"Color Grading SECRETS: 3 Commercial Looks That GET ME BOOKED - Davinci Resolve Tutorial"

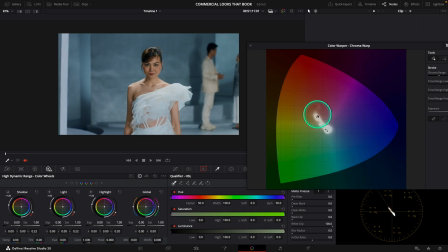[4:08]
And remember, we want something subtle that looks expensive, so for this I desaturate and add a bit of magenta to the skin. And as you see, for this kind of look, skin is primordial. Now it feels like I want to buy a bag I can't afford.
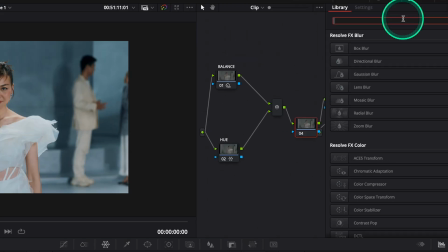[4:27]
Let's work a bit more on the face and add a face refinement after our parallel.
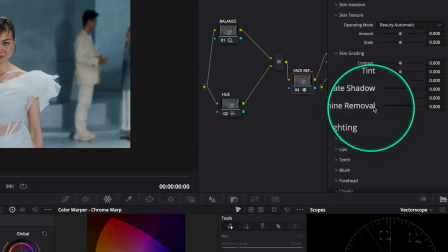[4:34]
Detect and track the face. Now that this is tracked, I will remove some shine.
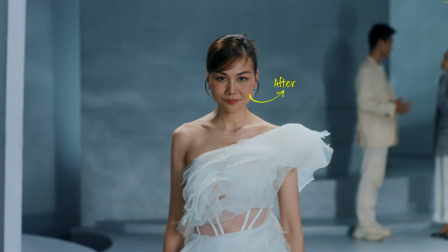[4:39]
You can see how much it cleans it.
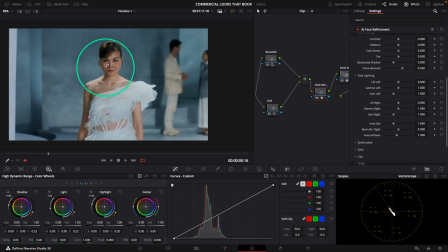[4:42]
Because I find the shadow on the left side of face too harsh, I go to side lighting and raise the gamma left. I always choose gamma because for me, it gives me the most natural result.
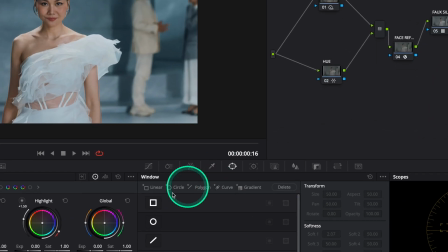[4:55]
To finish the look, I make a vignette by selecting a power window,
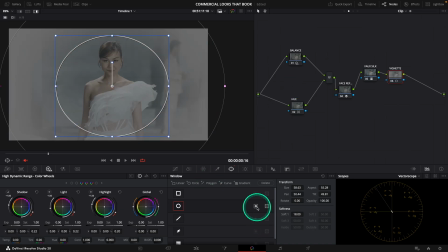[4:59]
making sure I select around my talent, and select the invert button to select outside of the window.
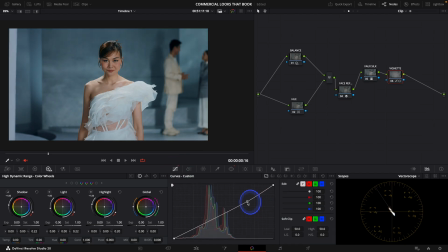[5:05]
I go to the curves, create a point, and go down to lower the brightness around her.
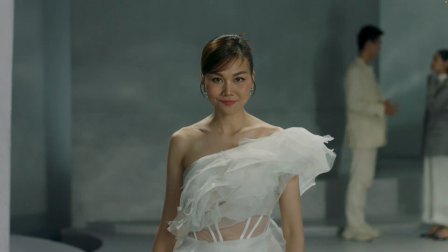[5:11]
The result, the entire frame feels premium. And why does this look work? Because the visual experience reflects the brand experience. Smooth, aspirational, effortless. Second look, the natural cinematic look. So this one is my go-to for lifestyle and fashion and any brands that wants to feel real.
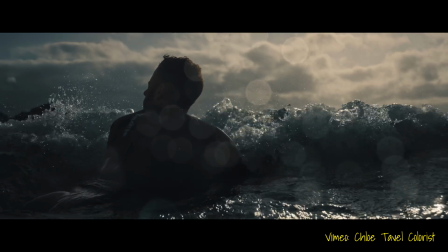[5:34]
Here, we're not trying to scream grading. We want people to feel it, but not see it.
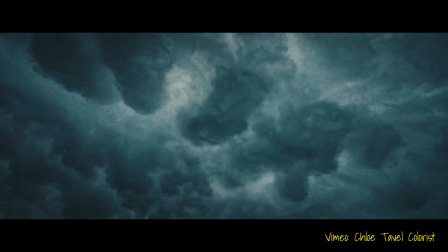[5:40]
As fingerprint in Resolve like Kodak 2383 are often too strong for commercial grading,
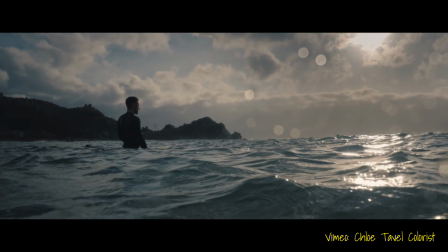[5:46]
I usually start with a soft filmic base. Think gentle contrast, smooth shadows, and highlight roll-off that feels organic.
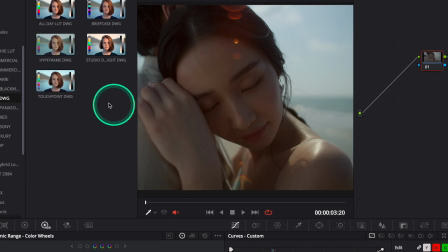[5:55]
Let's go to the Frenchie lookup tables and select touch point to have a nice soft filmic look.
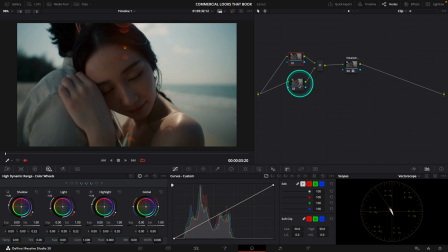[6:01]
In our balance, we bring up our global wheel to 0.47. I create a node after it dedicated to adding my color boost.
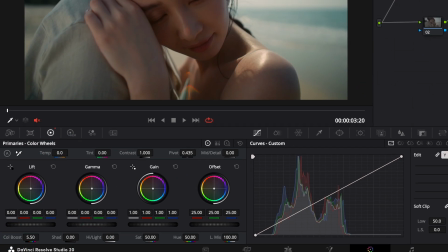[6:11]
I raise the color boost to 5.50 to have a bit of colors coming out. In my hue, I select in the chroma warp the color vector of the water to
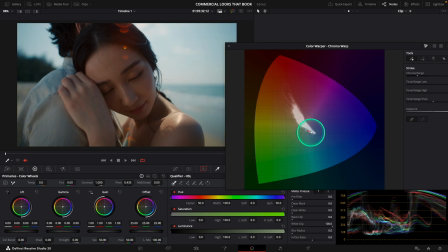[6:22]
bring it to something a bit more cyan for a more pleasing separation.
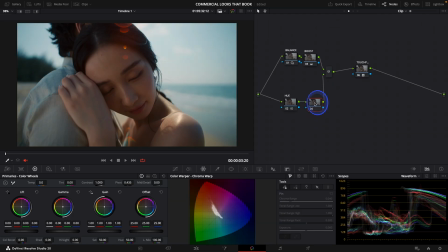[6:27]
In the natural cinematic look,
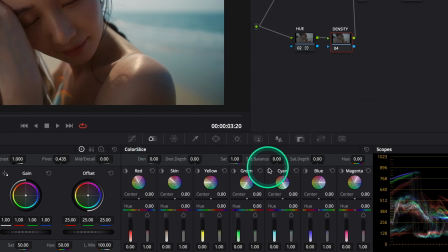[6:29]
the secret is to use the color slice when we want to add a bit of subtractive saturation to some elements. I want the skin to reflect more the warmth of the sun on it. By raising my subtractive saturation, I add saturation and lower the brightness of the color at the same time.
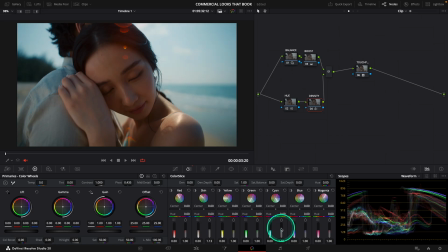[6:50]
The result is pretty natural and filmic. I bring up a touch the cyan to
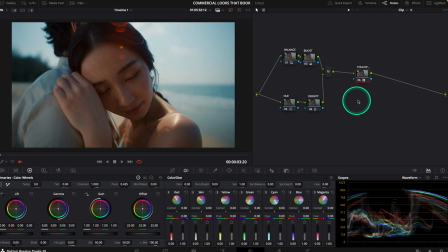[6:56]
1.09 to accentuate the C. As this is a commercial, the side of her face is maybe a bit too contrasty.
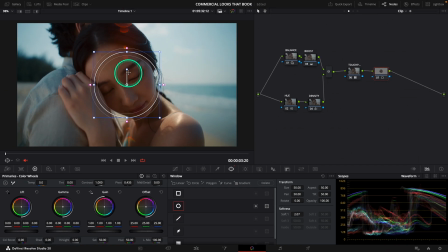[7:03]
What we will do is raising up the shadow on the side to see this part of her better. I go to the HDR wheels and raise the shadows to 0.40.
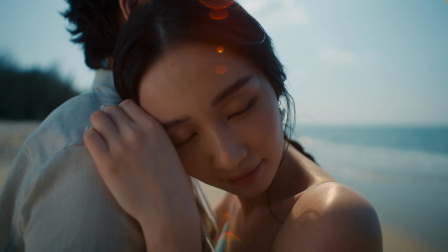[7:15]
And you can see it recovers a lot. We can finish the grade with a vignette.
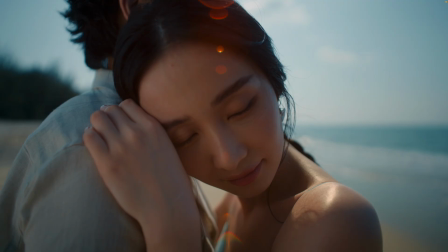[7:21]
Why does it work? It tells the viewer, this is real, this is human, this brand gets you. It's also super adaptable. I've used this look for coffee brands, perfume, tech, or even cars. It's simple but cinematic. Clients love it. Third look, the bold commercial pop.
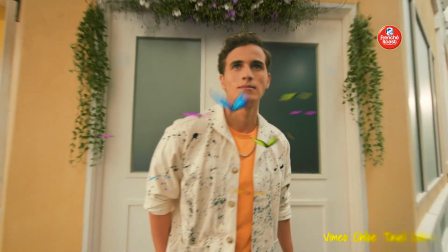[7:41]
So this look is for the campaigns that want attention. Now think youth-driven brands, streetwear, sportwear.
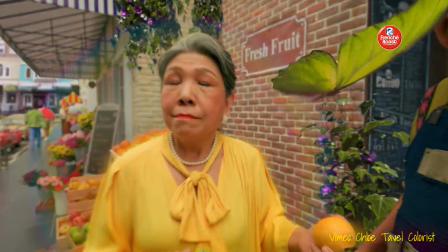[7:49]
This look is saturated, but not sloppy. The secret, we are not cranking the saturation wheel. I'm gonna show you how to do it.
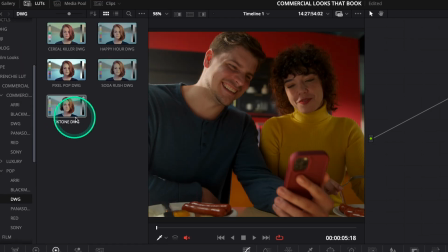[7:57]
Let's go to the Frenchie lookup tables and select tick tone to have a nice starting point with our bold pop look.
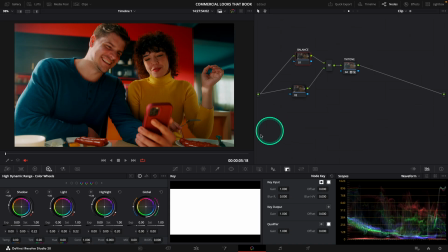[8:05]
In the balance,
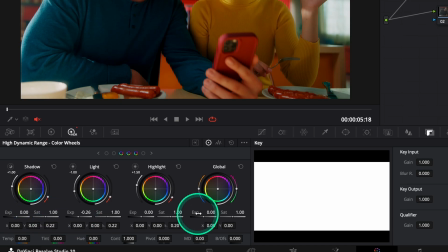[8:07]
I will tone down the light to have a better roll off with the highlights and bring up the global to 0.36.